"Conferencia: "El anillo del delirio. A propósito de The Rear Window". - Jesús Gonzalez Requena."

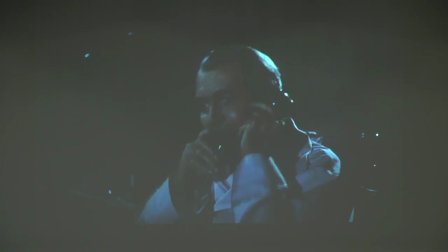(49:24) She left after she arrived in Merrittsville. Why did she write a card to him saying that she'd arrived in Merrittsville? Why did she do that?
¿Ven ustedes todo ese desencadenamiento de discurso para intentar contener su propio delirio? Pero es demasiado tarde.
De modo que this fellow knows he's being watched.
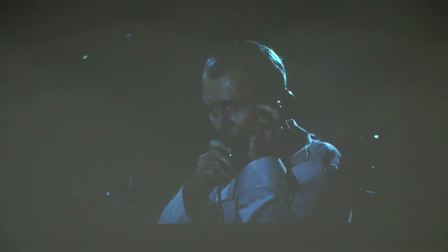(49:42) I'm gonna wait around forever. Hurry up. That ring checks out. We'll give him an escort. So long, Jack.
Pero en cuanto acaba la primera llamada. Llega la segunda precisamente en tanto que la pantalla se ha apagado. ¿Qué está pasando?
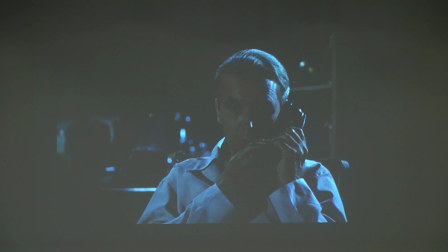(50:03)
Esta es la segunda llamada. La llamada de la policía y la del asesino de pronto se confunden.
Hello, Tom, I think Thorwald's left. I don't...
Se convierte en la una en la otra.
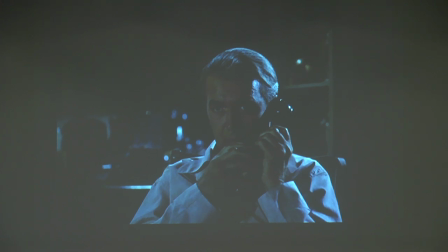(50:18)
Se está produciendo esa dilución de la realidad en lo imaginario que es tan característica de la psicosis. Precisamente porque el lenguaje, en vez de lograr distanciar del orden de lo imaginario, queda totalmente atrapado por las distorsiones de la locura.
Hello.
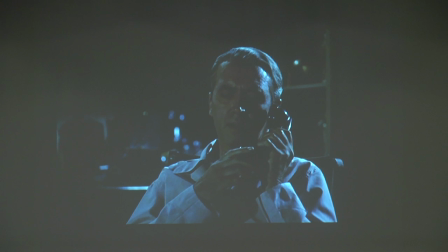(50:40)
La pantalla, el patio de butacas, todo eso ha desaparecido. Ya no hay distancia alguna que le defienda de su propio delirio.
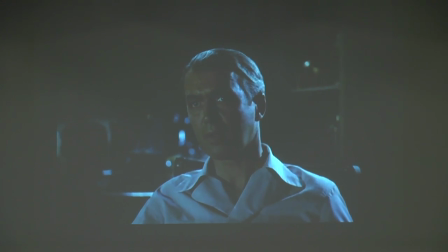(50:56)
Ahora él viene a por mí.
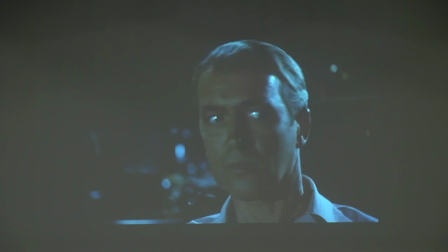(51:03)
Está aquí mismo.
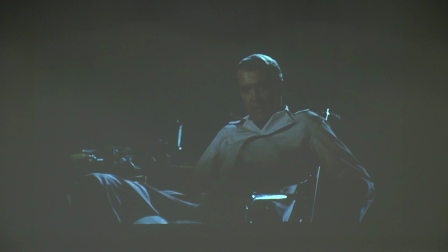(51:11)
Pero lo más asombroso de todo es el arma que escoge para defenderse.
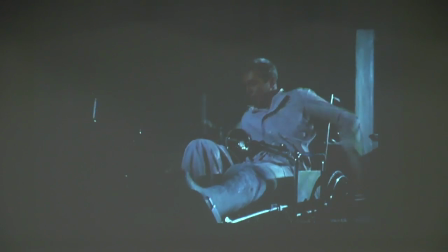(51:26)
Y lo más asombroso de todo
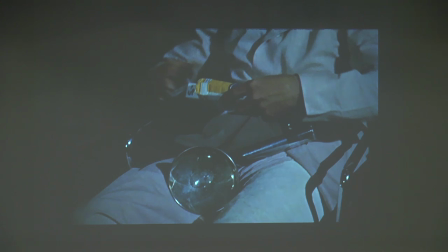(51:30)
es el plano detalle en el que el cineasta focaliza la índole tan sorprendentemente peculiar de su arma. ¿Ven hasta qué punto su arma se manifiesta como insólitamente sexualizada?
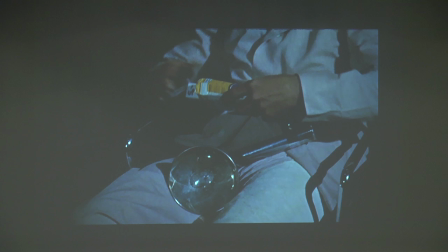(51:44)
Ahí, en el lugar de esa falla que provocó la queja de Lisa, aparece algo que confirma esa misma falla, a la vez que el personaje queda colocado en posición femenina para lo que sigue de escena, como quien finalmente va a padecer la agresión sexual.
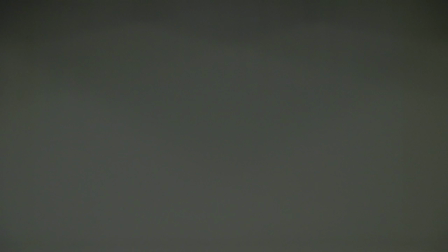Del todo congruente con lo que les vengo diciendo es el hecho de que en este momento
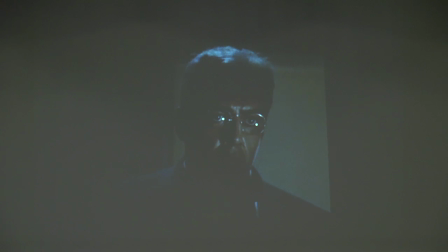(52:19)
se va a producir la única ruptura del punto de vista de la película, porque toda la película se ha construido con una rigurosidad absoluta sobre el punto de vista de Jeff. Y sin embargo, ahora en cambio, plano y contraplano,
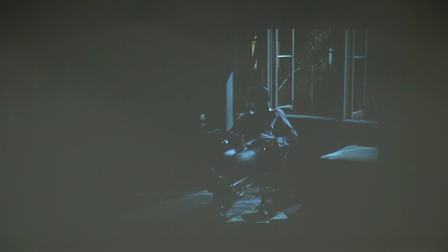(52:39)
pasamos al otro extremo, pasamos al punto de vista de la figuración misma del deseo asesino de Jeff. Bueno, y antes del combate se va a producir el más preciso de los diálogos.
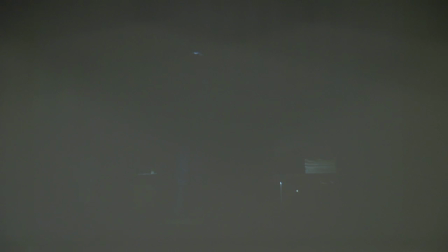(53:00) What do you want from me?
Casi no se ve nada, ¿no? Igual deberíamos apagar más. ¿Qué quieres de mí? Como les anticipaba, el diálogo ha entrado totalmente en el circuito de lo imaginario, en el que resulta del todo imposible diferenciar el yo del tú.
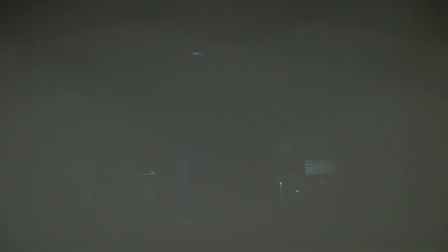(53:22) Your friend, the girl, could have turned me in. Why didn't she?
Tu amiga, la chica, no me ha denunciado. ¿Por qué?
What is it you want? A lot of money?
¿Qué es lo que quieres? ¿Dinero?